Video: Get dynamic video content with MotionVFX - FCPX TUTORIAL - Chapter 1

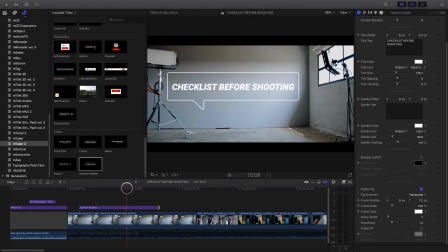(4:11)
Now I can adjust the in and out of my title animation in order to fit with the video background.
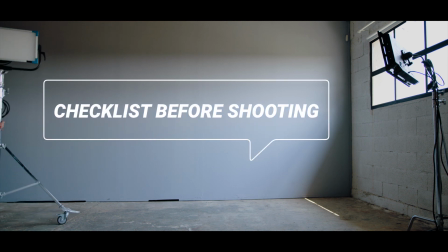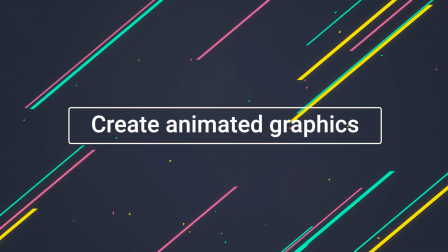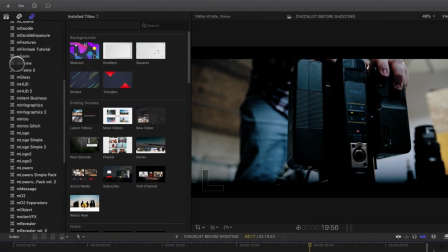(4:27)
MotionVFX provides multiple packages of graphics and text animated. My favorites are the mCallout collection.
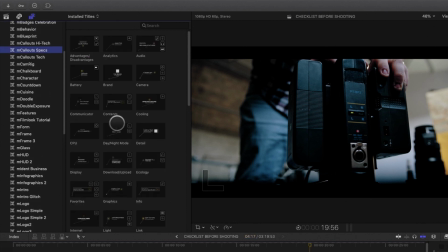(4:33)
They are advanced animated text dedicated to specific projects.
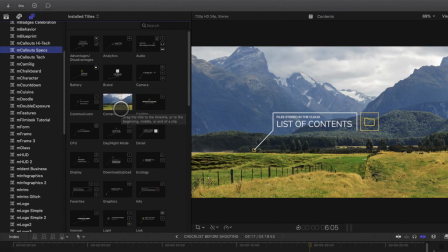(4:36)
Here I will choose the mCallout specs package, which will help me to add important information concerning the gear I will show up during the tutorial.
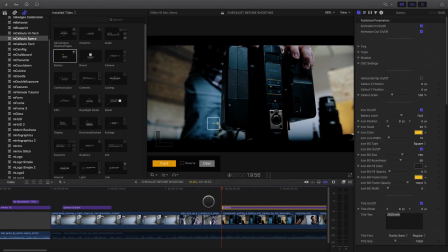(4:44)
I will choose the battery element. It will be perfect for my shot. mCallout are not just animated text, but also animated icons.
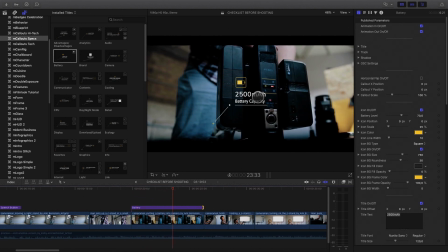(4:53)
And every element can be tracked as mCallout integrate Mocha Planner Tracker for a quick and easy tracking.
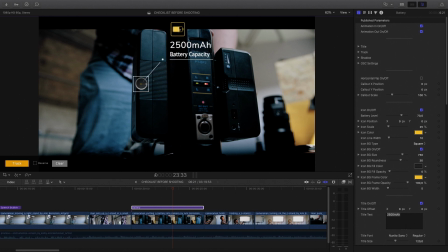(5:00)
So I will just have to position my element at the right place.
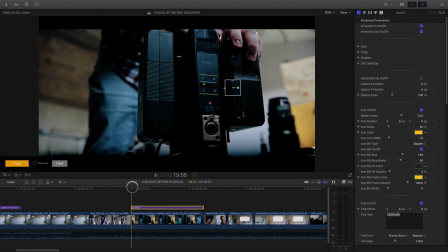(5:05)
and then I can select which part of the battery I would like to track. Then I click on the track button. And after the analysis, my animated text will follow the battery slide motion. Now I can fully customize the element.
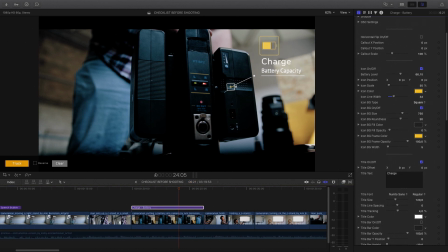(5:23)
I can modify the text, I can play with the font, adjust the size, but also I can modify the animation of the icon.
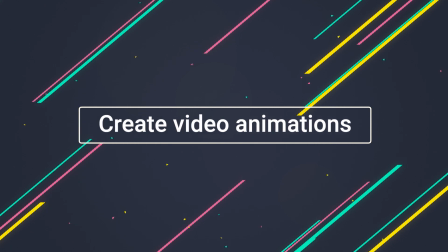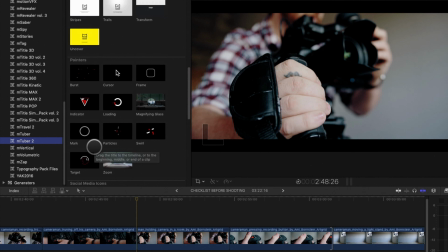(5:37)
To keep the attention of your audience to a specific point or area, MTuber 2 gives you an easy and nice way to do it.
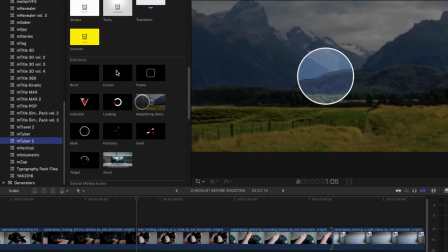(5:44)
In this example, I would like to focus on the tattoo, the mustache. So I can create just with a drag and drop a magnifying glass effect.
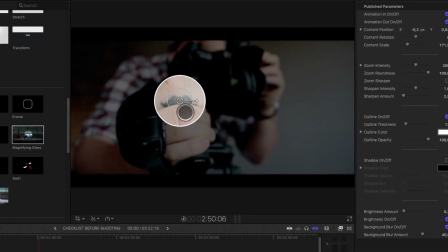(5:51)
With the on-screen control, I can adjust the position and the size of it. In the inspector, I can change the color of the circle.
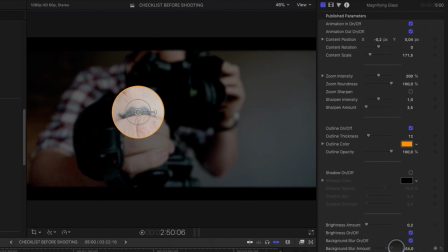(5:59)
I can also modify the background blur and the brightness.
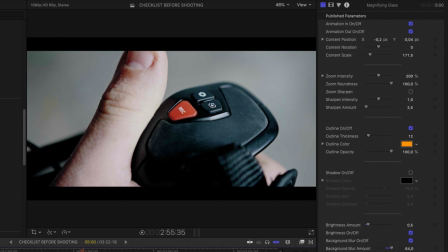(6:06)
And another way to focus the attention of your audience will be with the instant zoom effect. It's so easy to use and so fast. Just drag and drop the zoom effect on the top of your clip.
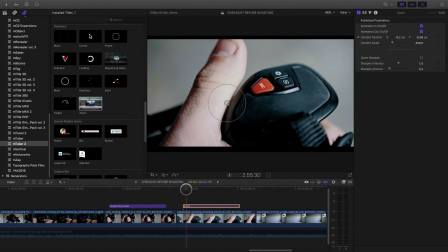(6:16)
Then, with the on-screen control, adjust the position of the circle in order to define the target.
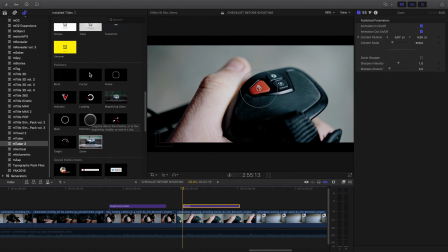(6:22)
And it's done. You can combine some animated pointers at the same time to amplify the effect.
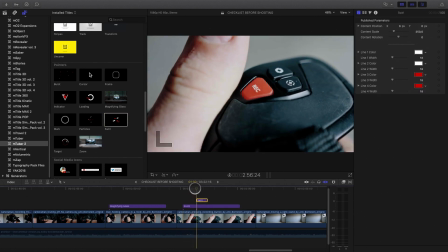(6:29)
You just have to put the pointers on the top of the effect and adjust the position. In the inspector, you can change the color of the different elements. You can also duplicate the element, change the position and the rotation, and then you will have your own effect.
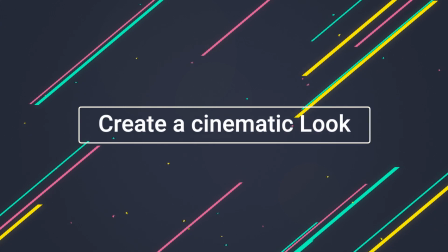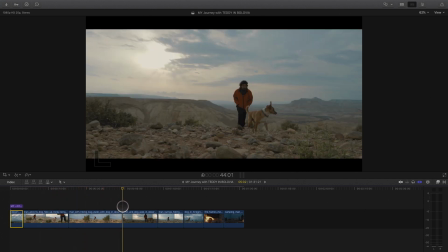(6:54)
Depending on the type of your content, the look of your video will be crucial. This new example is a daily vlog from Matt and his dog Teddy, traveling in the Bolivia desert.
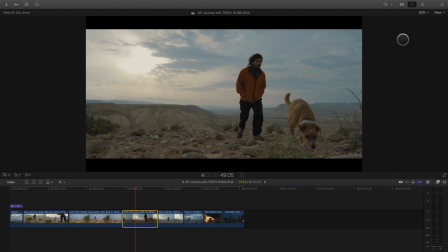(7:03)
The landscape is amazing and having a great look will amplify the feeling and the emotion.
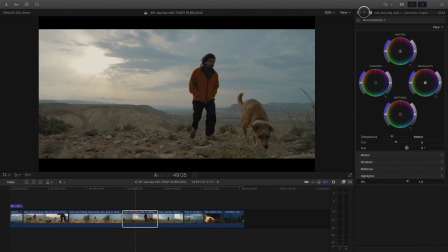(7:07)
Every editing software has integrated color correction tools, but it demands a lot of time to create a look, to add various filters, LUTs, and effects.
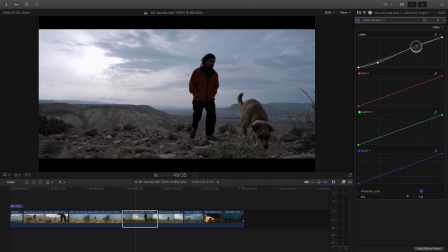(7:16)
And most of the time, you must publish your video as soon as possible. To help you to add cinematic look at the light speed, MotionVFX released MFMLOOK.
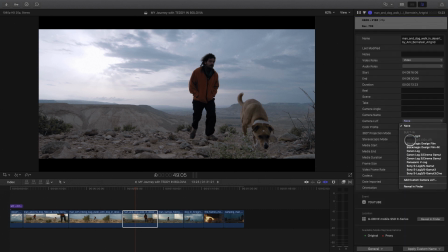(7:25)
MFMLOOK is the all-in-one solution which integrates color correction tools, grain, lens blur, lens flare, letterbox, and many more tools.
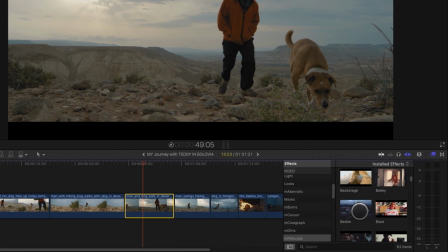(7:33)
Very easy to use, you can find it in the effects panel, you can start from scratch, or you can test presets already available inside MFMLOOK.
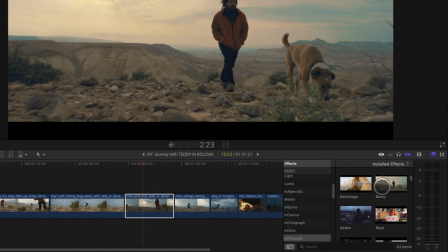(7:41)
As it is a daily vlog, I will choose a preset. I don't have time. I can skim directly on the preset and see the preview in the monitor window.
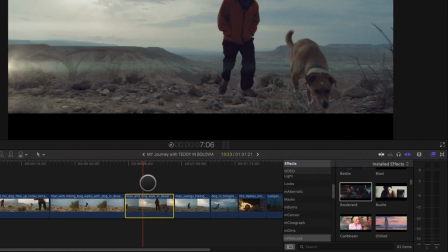(7:49)
I will select the boulevard preset and apply it on my clip. Then I can refine the look as I've got access to all the parameters.
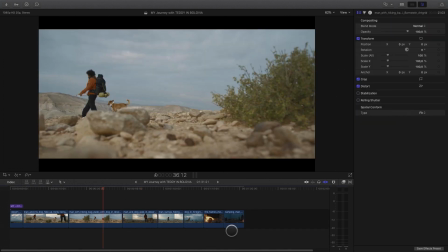(7:57)
In this case, I will remove the lens flare and adjust some levels parameters. Now I will have to copy-paste the effect to all the other clips and it's done.
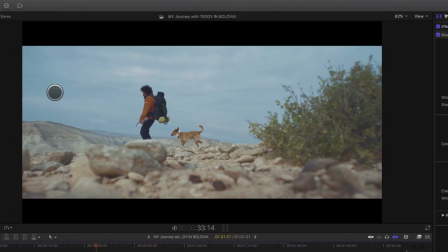(8:06)
I've got my cinematic look for my movie.